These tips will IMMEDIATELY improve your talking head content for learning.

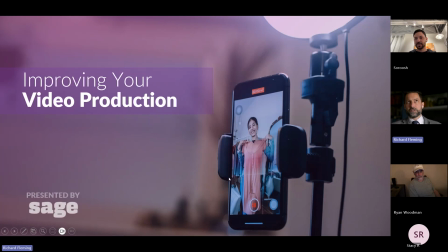the focus for this is for us to use talking head content in a more engaging way.
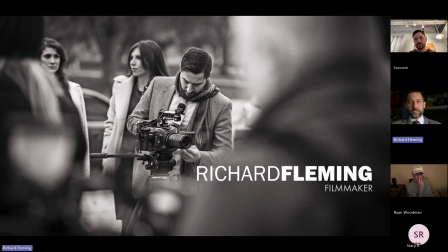Most presenters, when they're building content for either learning or for promotional content or for marketing, for education or for entertainment, are not using talking head content in the way that it's supposed to be used.
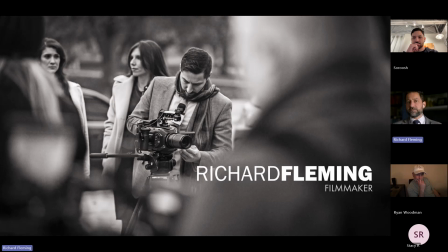I've been a video strategist for about 7 Fortune 100 companies and a dozen Fortune 500 companies, and businesses large and small, helping them use video more effectively. And one of the ways that I found is really effective is when you are thinking of talking head content, it has got a very specific purpose, a very specific design.
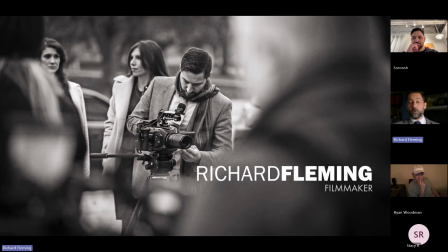And that is, it is a surrogate, if you will, or a vehicle to connect with your audience on a human level. Much like we're doing now. The fact that I'm talking to you through a camera or through a screen does not diminish the authentic human experience that we're having.
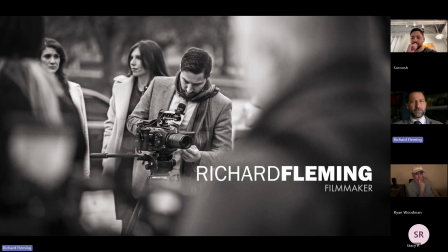And so I think a lot of people, and I'm going to use the word learner and audience kind of interchangeably, but a lot of people who are building content for learners or audience members are trying to ask talking head content to do too much. But it has a great purpose, and so I want to cover kind of what that purpose is and why I think it's important.
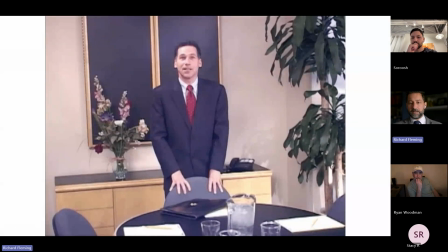And I'll start by showing you a comparison to a client that came with dated talking head content and they wanted to upgrade it. So this is the piece that they had shared. This is what they currently had for their training program. And I just want to take a minute to really examine this and not to be, very critical of them as people or to,
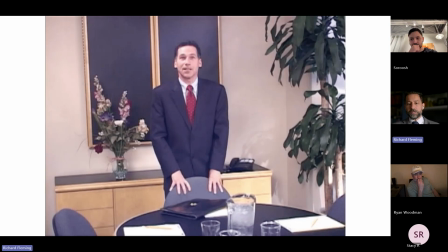talk down about their efforts here. But what are we noticing about the issues with this kind of content? Not just the compressed grade, right? It looks like it was shot in an older camera, but what else is going on here that signals to us that we are at a disconnect with this speaker, this presenter?
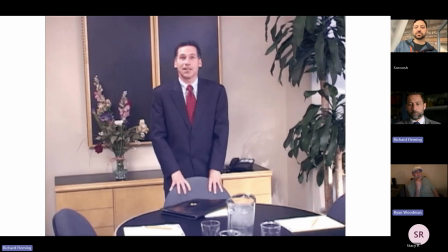Feels very distant, like he's very distant. Mm-hmm. Yeah. A lot of clutter. Yeah. Like it's almost like he's got a barrier literally between him and you, which is the desk and this,
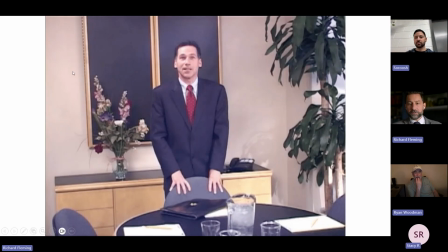this water and stuff. There's a lot of clutter in front of him. Chair in front of him with his hands on it. It's very uncomfortable. Anything else? Uncomfortable body positioning. Body positioning. He looks like he feels very awkward. Yeah. Very staged and not very authentic feeling.
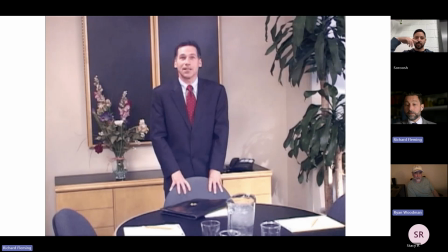Feels like a sales pitch kind of already. Yeah. Okay. Also, just looks like random fluorescent lighting. Yeah. So there's no intentionality behind what he's doing or why he's in front of you. And so I want to show you the comparison of what I produced for them is this.
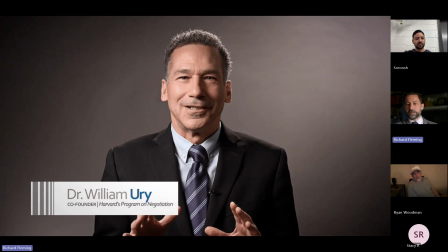And I want to make a comment that while this looks very clean, this is good enough. And I'm not trying to be humble here in that talking down the quality here. I think that the goal of talking head content is to remove the camera from the conversation.
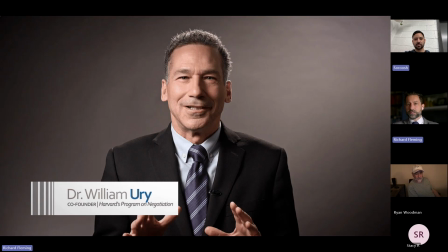Right. And so when we looked at the previous shot, it was very obvious that there were all these other elements that were interfering and were taking away our attention. And in this case, it's stripped all of that away. I wanted to focus on the speaker. I wanted him front and center, and I wanted a very intimate connection with this person.
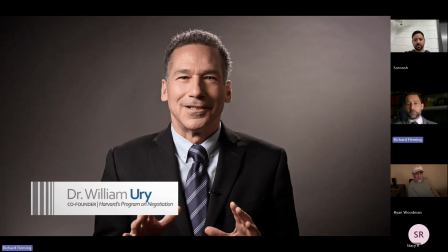Some added benefits of the staging or the set design was to have a gray background because this was negotiation training. And so the theme there is that there is no black and white. It's just shades of gray. And so I'm able to very simply reinforce this narrative by design. Okay, but you'll notice, yes, he's much closer to camera.
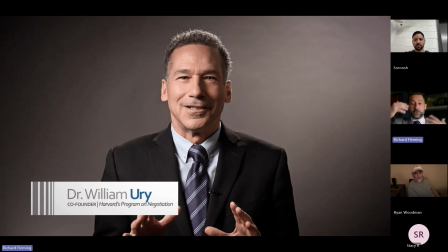I'm not afraid to and there are shots of it that are very, very tight. And you'll notice even in my framing talking to you, it's very, very tight. And there are reasons for this, namely that the longer lens that you use increases the likability and memorability of a face.
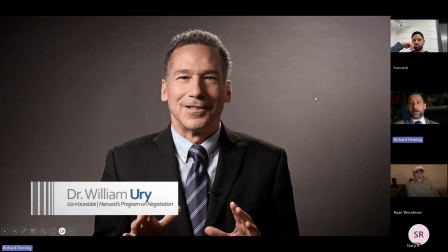Dr. Yuri here is an authority in negotiation training. So we want to build credibility, and this is a really great way to do that. This lighting scheme is very simple. It's 3 lights, and we're going to talk about the 3-light process.